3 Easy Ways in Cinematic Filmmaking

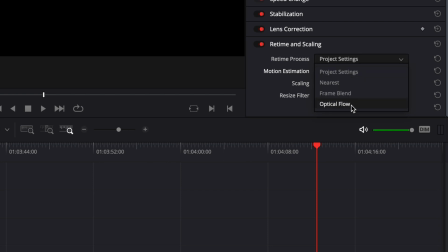4:03 And in post, I use DaVinci Resolve, change the return process to optical flow, and then also the motion estimation to speed warp.
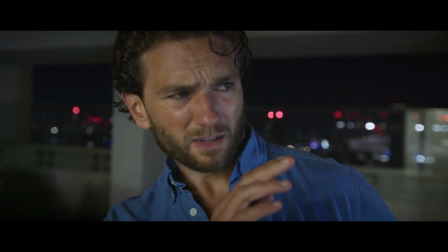4:12 So your footage will look slow than it was shot without compromising the resolution.
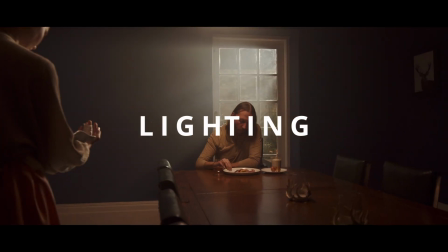4:17 Now on to the final part, probably the most important, lighting.
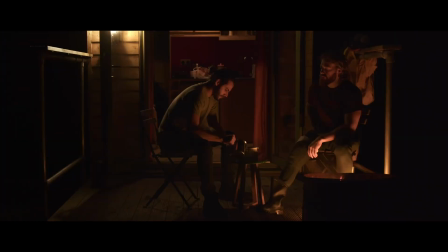4:21 First and foremost, let's talk about the essential role of lighting in setting the mood of a scene.
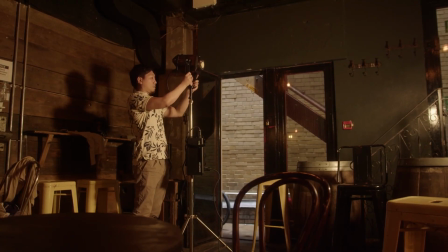4:27 A well-lit scene can evoke feelings and emotions in the viewer before a single line of dialogue is spoken.
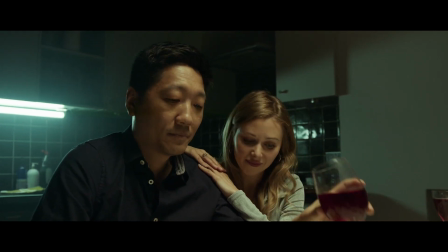4:34 Dark, shadowy lighting can create a sense of mystery or foreboding,
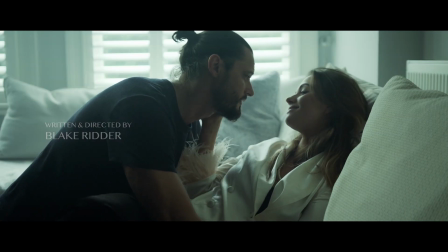4:39 while bright, soft lighting can evoke feelings of joy and serenity.
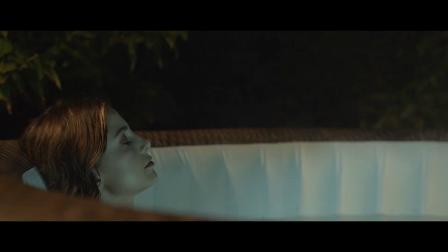4:44 Mastering this element allows us to tap into the emotional core of our audience, enhancing the cinematic quality of our film.
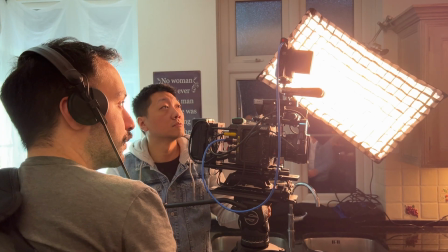4:52 Now, I know what you're thinking, big and good lighting are expensive. And you are quite right, but there are other cheaper methods to get that cinematic lighting.
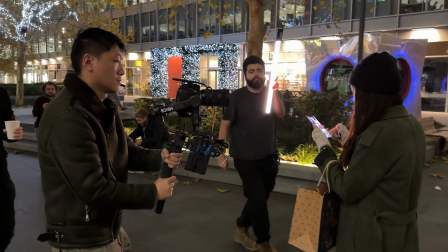5:00 For example, in this night scene where the character is walking on a street, we didn't have the budget to set up big massive lights around her,
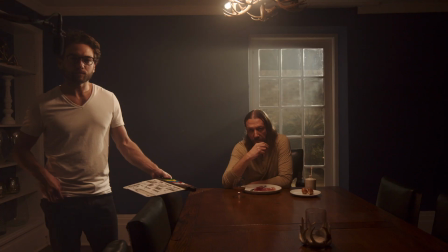5:07 so we just used the tube light and the results still look really cinematic. One good tip to get cinematic lighting is to use a smoke machine whenever you can.
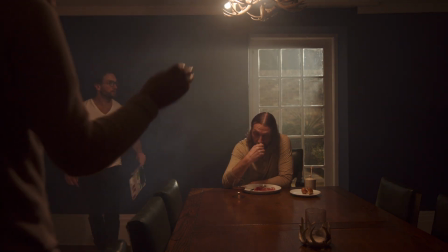5:16 This technique, known as volumetric lighting, can add a remarkable layer of depth and atmosphere to your scenes.
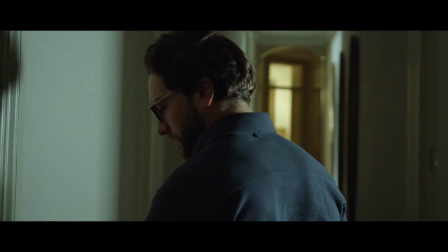5:23 Another way is to use the practical lights you can find in locations as much as you can.
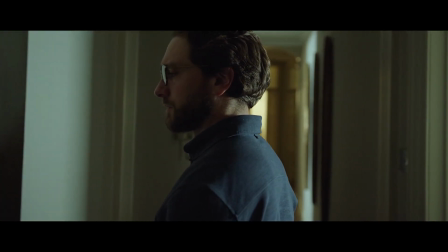5:28 For example, in my short film Who's There,
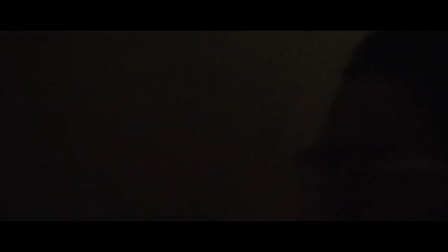5:31 in this scene we only used a couple of tube lights in the doorway and the rest were practical lights around the house.
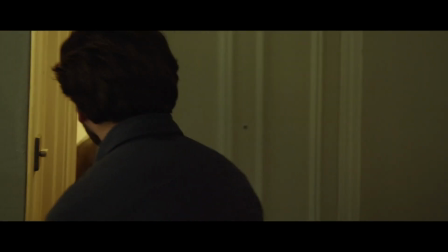5:38 But it was still able to create this mysterious and moody scene from the film.
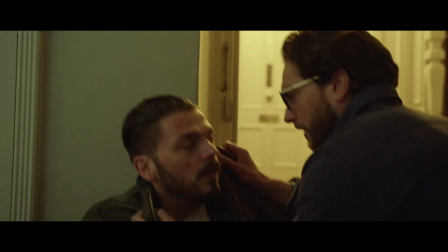5:43 Which brings me to the final tip of this video. As long as you're creative, anything is possible.
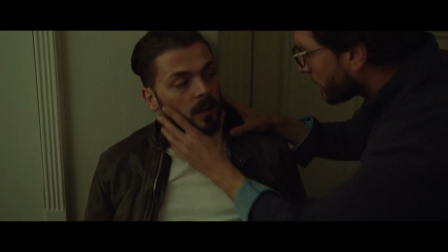5:50 What's the matter? Get you some water.
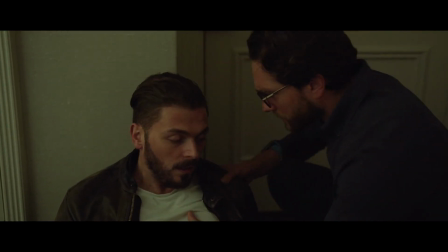5:55 Stay here.
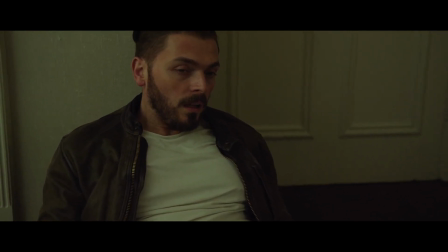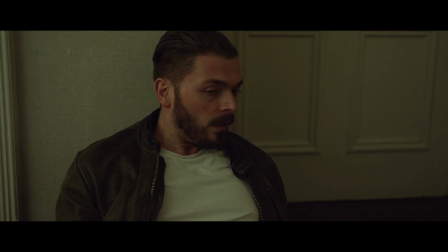6:04 Hold tight, Mark. I'm coming.
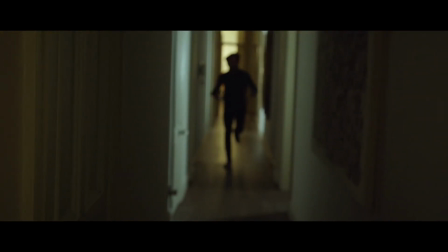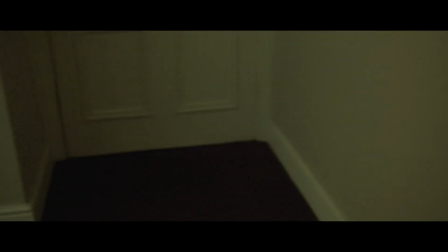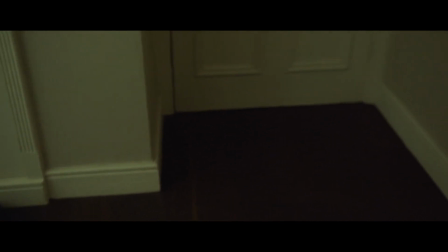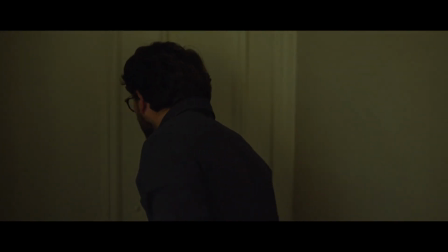Ask who's there.
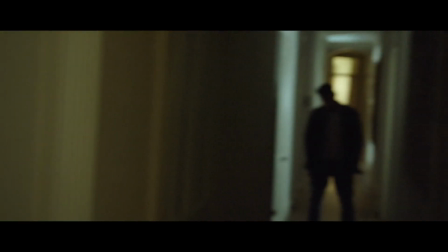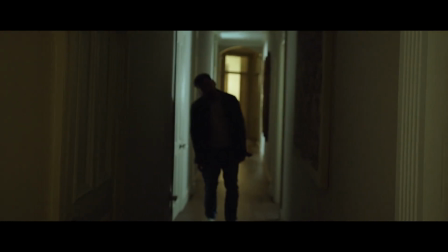6:42 Mark? Mark, quit fooling around. Mark! Mark!